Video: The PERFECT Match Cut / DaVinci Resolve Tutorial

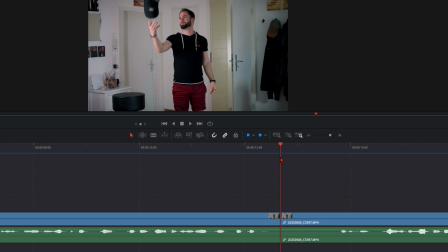250s
So here I didn't pay enough attention to the movement of my arm, but for sure it will work.
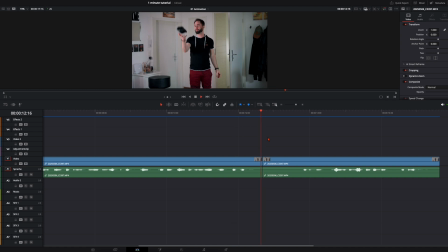259s
So when we play it back, it just looks like this. Here, when you have the most motion in the object, I set the cut so it's not clearly visible for the eye that the object changed.
Object.
As you see, very easy morph transition with some objects.
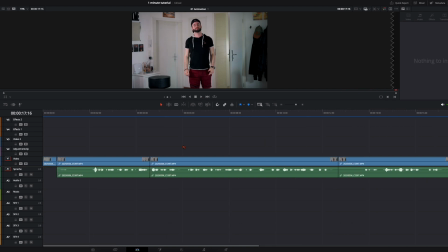277s
And the whole magic behind this morph transition is way easier than you think.
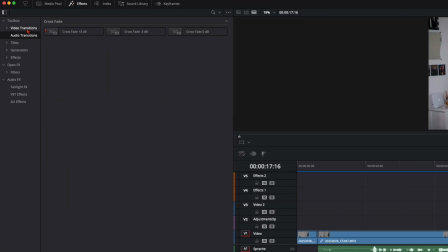282s
You can see it right here on the effects tab. You've got here video transitions, and here you've got the smooth cut. So we go here to the first one and just drag and drop the
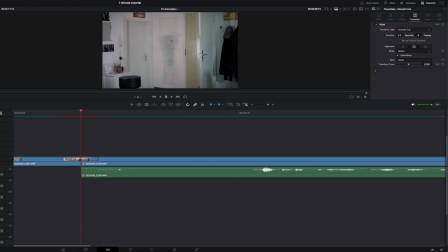295s
smooth cut here in between. and my transitions are around 8 frames. I think for here it should be fine. When we have 6 frames from this transition, make sure it pre-renders so you can play it back smoothly. So this is your first morph transition where you fly in to the frame,
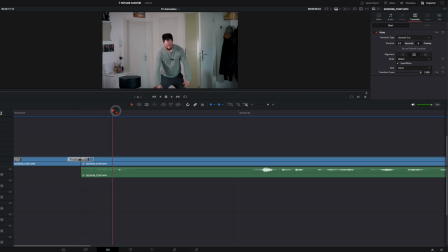315s
and you see it's really depending on your, I would say, action skills. So when you're just standing there, it doesn't look like much, but when you just give a little jump, so you have a bit of motion in the scene, the whole scene gets way more engaging.
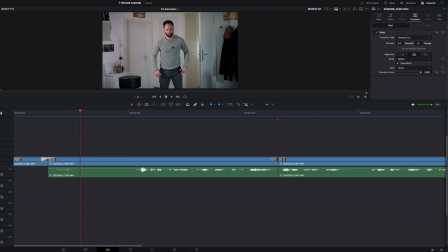331s
So, but the real spice comes up when you do stuff like this. So here, when you've got a perfect match cut, just put this smooth cut here in between. You can leave it at 8 frames, wait until it's pre-rendered.
Travel and inspiration.
So you see we have the perfect morph transition here.
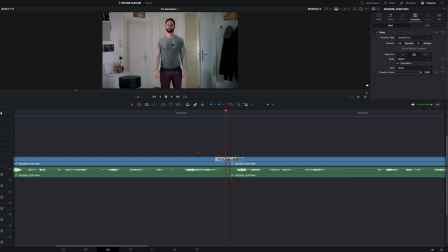351s
Continue talking and standing at the same point, and just my clothes are changing. So this looks very engaging and it's easier done than you think. And even with the object at the end, it looks very engaging when we just put the smooth cut here in between.
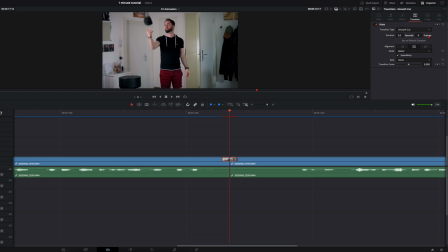368s
We make it a bit shorter, around 6 frames, let it pre-render. And now you see, it just looks like my arm is getting a bit more to the front and the object changes while it's flying up.
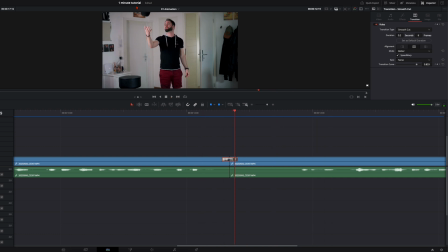387s
Like this. So it's just like my headphones are evolving to my cap.
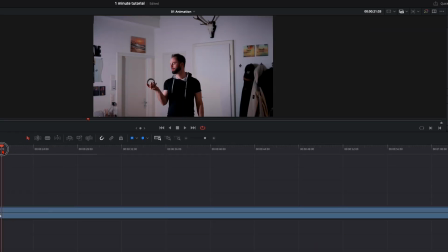392s
And we can push it even further. I was standing there with 4 different objects, and you need to make sure that you throw the objects 2 times in a row in the air and make this the same way with every
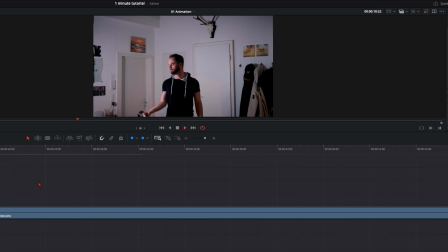408s
object. I take the clip from here where I throw it up, and a second time. And here when I throw it the second time, right as it leaves my hand, I set the cut. Then I go further with the second object, and here the same thing.
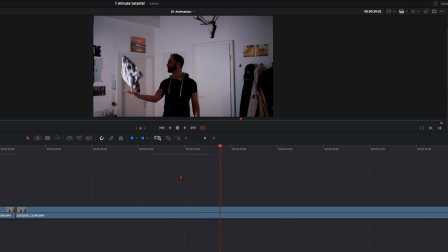425s
I throw it 2 times in the air in a row. Very important, you need to do it in a row because otherwise it won't work with the edit. So here, as soon as it leaves my hand, I set the cut, trim them together.
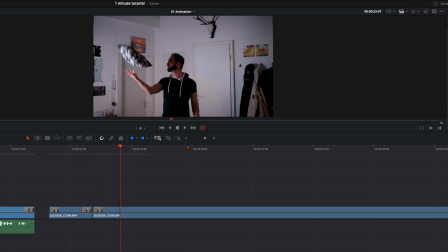440s
And here once again, as soon as it leaves my hand, I set a cut. Next object. So here once again, as soon as it leaves my hand, cut. And the second one, cut here.
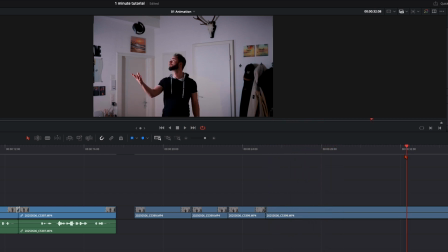456s
And then I take the last object. So here, when it leaves my hand, cut. And here once again, cut. That's the ending. So we can here take the beginning. As soon as I throw it up, I cut the clip to there, and
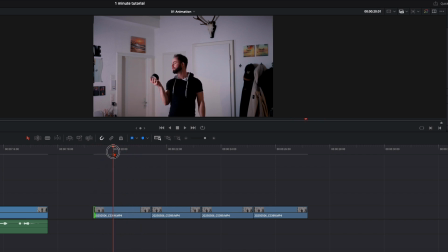477s
I will make the loop from here on. So I just take this clip now to the end, and when I loop this video here,
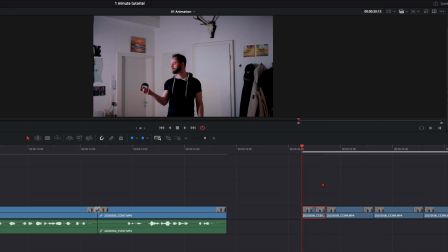487s
you can enable this and then you have the loop from the selected area. And when you play it, it comes this object, then this object, then the next one and the last one, and it will loop.